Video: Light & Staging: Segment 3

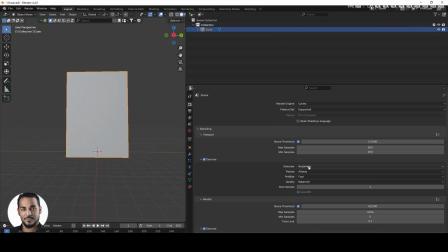0:01 All right, so we're going to start the process off by setting up Blender,
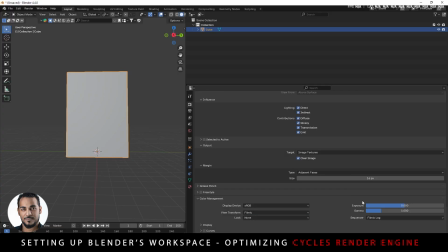0:07 the parameters inside of the Cycles Render engine so that we get
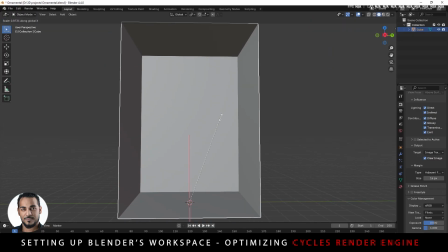0:12 a nice clean preview where the lighting is concerned,
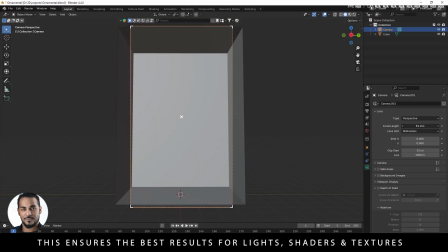0:16 so that shaders can show up properly, the textures can show accurately,
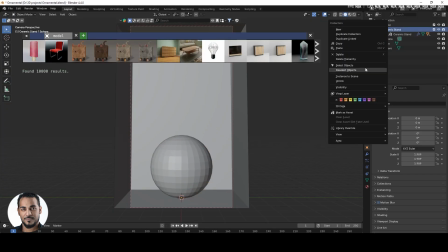0:21 and that we could just kind of get right into the process of building the scene out,
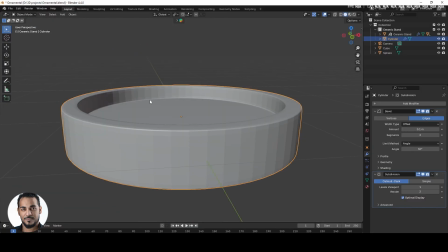0:27 staging it, lighting it, and fine-tuning the settings to a point that it looks like what we are looking for,
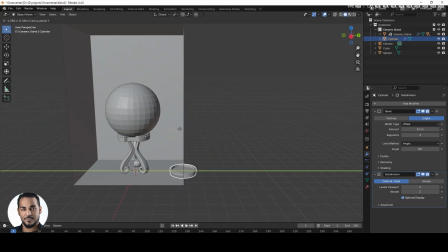0:36 what we want, what we need. The entire process
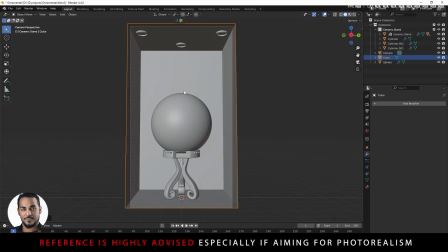0:41 I didn't use any reference for this particular project, so I modified things as I went along.
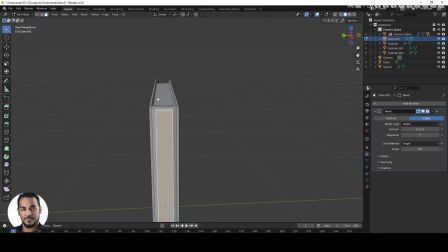0:48 I adjusted things where necessary, essentially. I used basic geometry as the base of my blockouts,
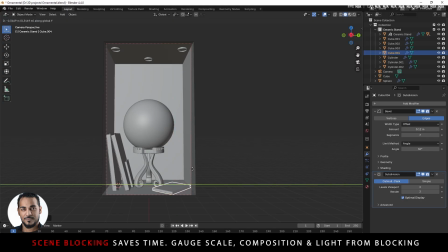0:57 so I made sure to block out my scene, placing the hooks, the lights, kind of arranging the books.
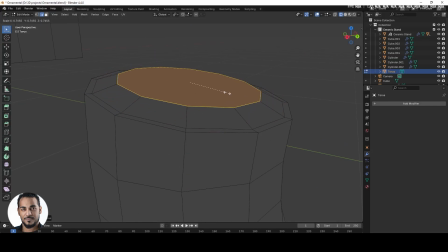1:08 Lights I used in this scene is pretty simple. It consists of 2-point lights and 3 spotlights,
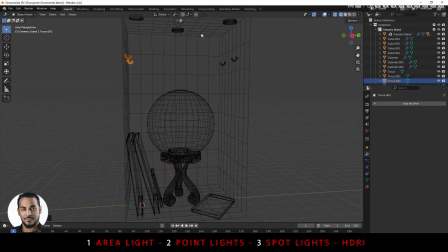1:17 as well as the HDRI that is very low.
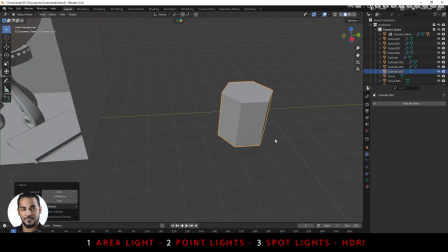1:22 It's dimly lit by the HDRI, but it's just enough to give the scene some visibility.
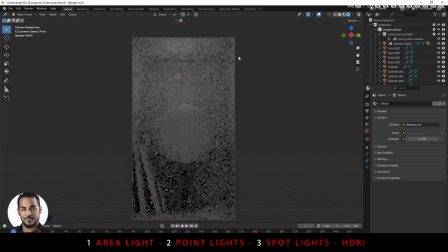1:29 But the key lights and the main lights are indeed the spotlights and the point lights too on the inside.
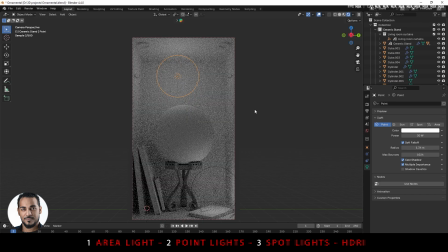1:38 We can see the cones, the spotlight cones pointing down, 1 to the back and 2 on the sides.
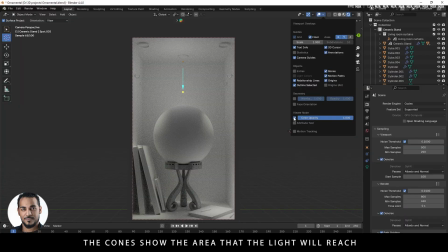1:47 So it's very, very similar to a 3-point light setup, at least where the spotlights are concerned.
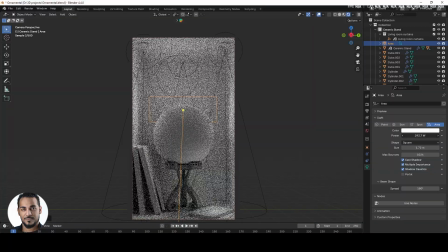1:53 And then we have the area light to support the backfill,
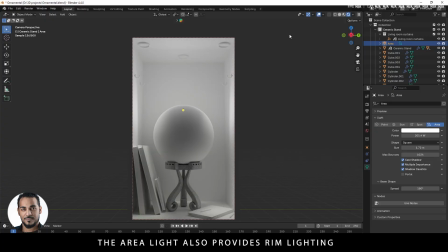1:59 as well as some bottom lighting to light it from the floor up to have the object more uplit,
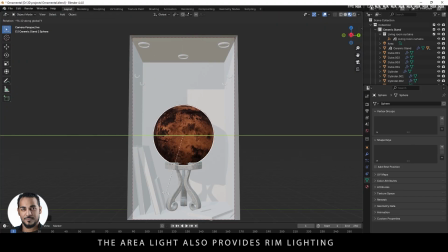2:08 creating some visibility in the more shadowed areas at the base of the entire display.
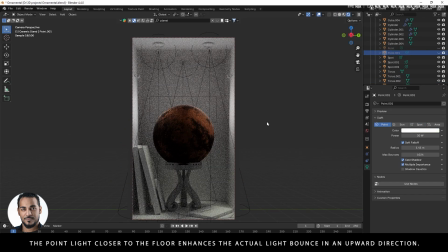2:15 So the idea behind the layout here is to create
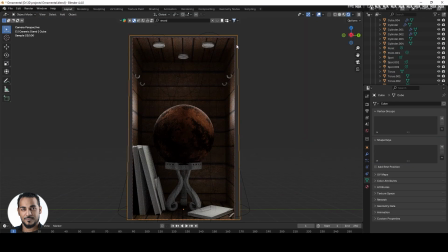2:19 an artifact display in like a museum or a study
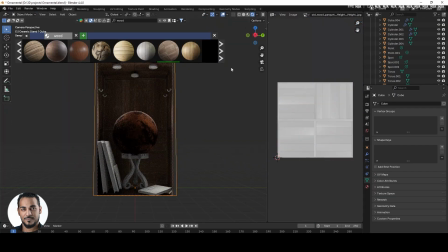2:24 or a place where important artifacts might be on display, historical artifacts.
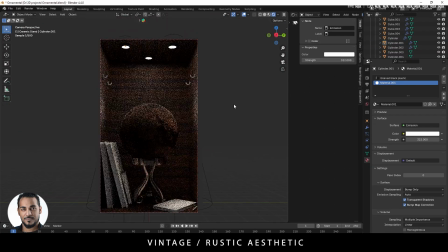2:31 So we're going for a more vintage look. We're going for some more rustic in appearance.
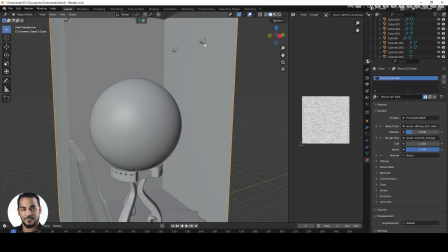2:39 Of course, had to take it a little further, including some simple plot simulations in this particular session,
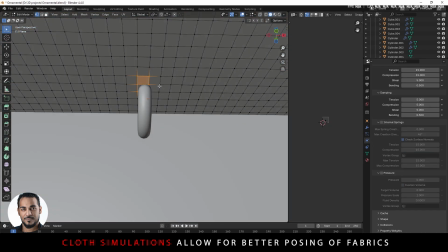2:46 showing how we can outfit the scene just with some very simple items
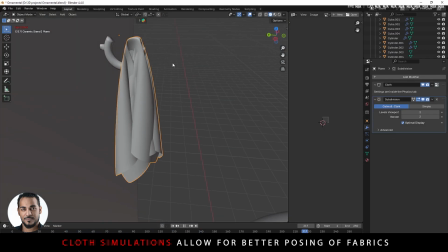2:52 and very basic thought out approaches, right? So the scene is not complex by nature.
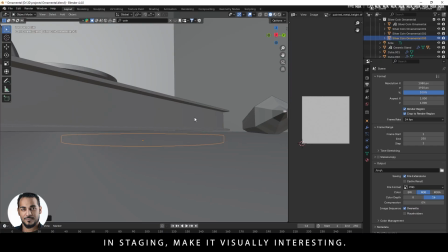2:59 It's just visually interesting because of the staging and the lighting.
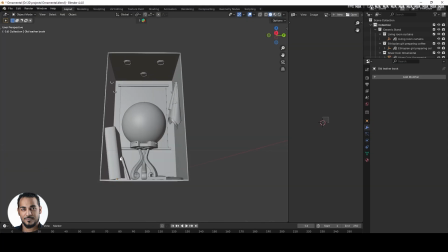3:03 The framing helps a lot too in terms of the orientation of the framing in portrait mode, as opposed to if it were a wider shot.
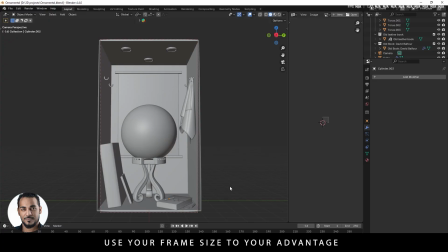3:11 Including too much data on the sides would make the center focus a bit more lost,
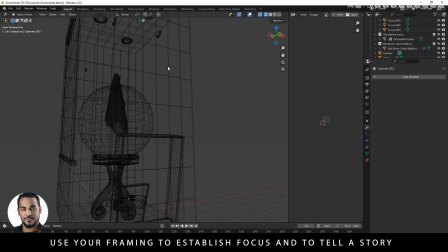3:16 and we'd have to push in a lot closer to the display to capture everything with a wider frame.
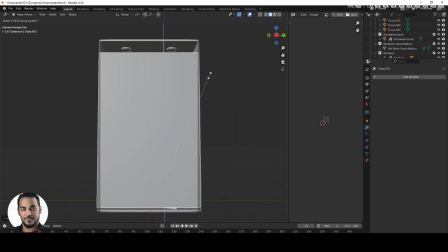3:23 But using this vertical frame, it gives us a little more to work with in that vertical space.
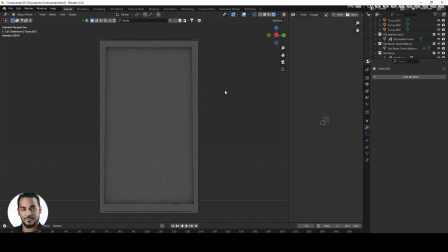3:30 A tighter shot, of course, but that light is able to bounce through this space in a very clean manner,
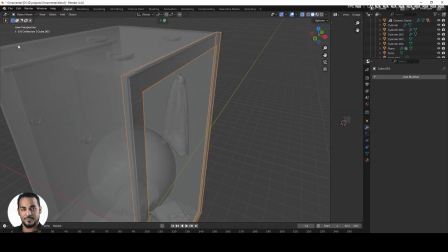3:38 distribute itself very evenly, and give us a nice finish,
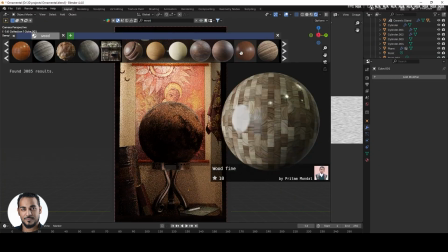3:43 a nice encased finish, especially when we include the glass cover to the front,
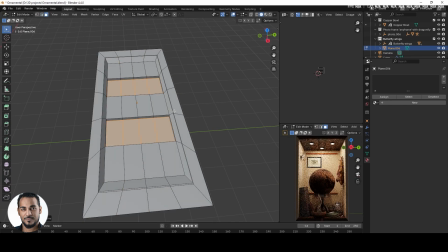3:50 the sliding glass to the front. Definitely gives it a very nice downlit display effect.
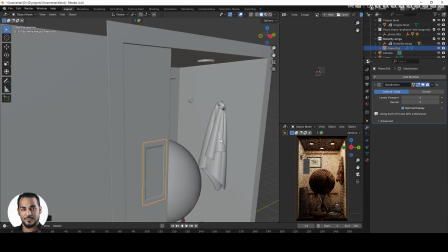3:58 It's what I was going for in this lesson, and I'm 100% satisfied with the outcome thus far.
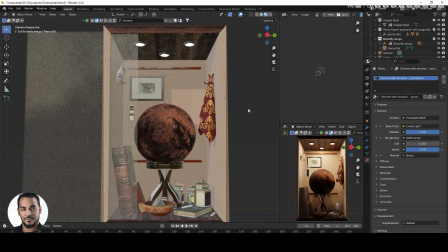4:05 There are some additional steps that we can take to enhance the scene even further.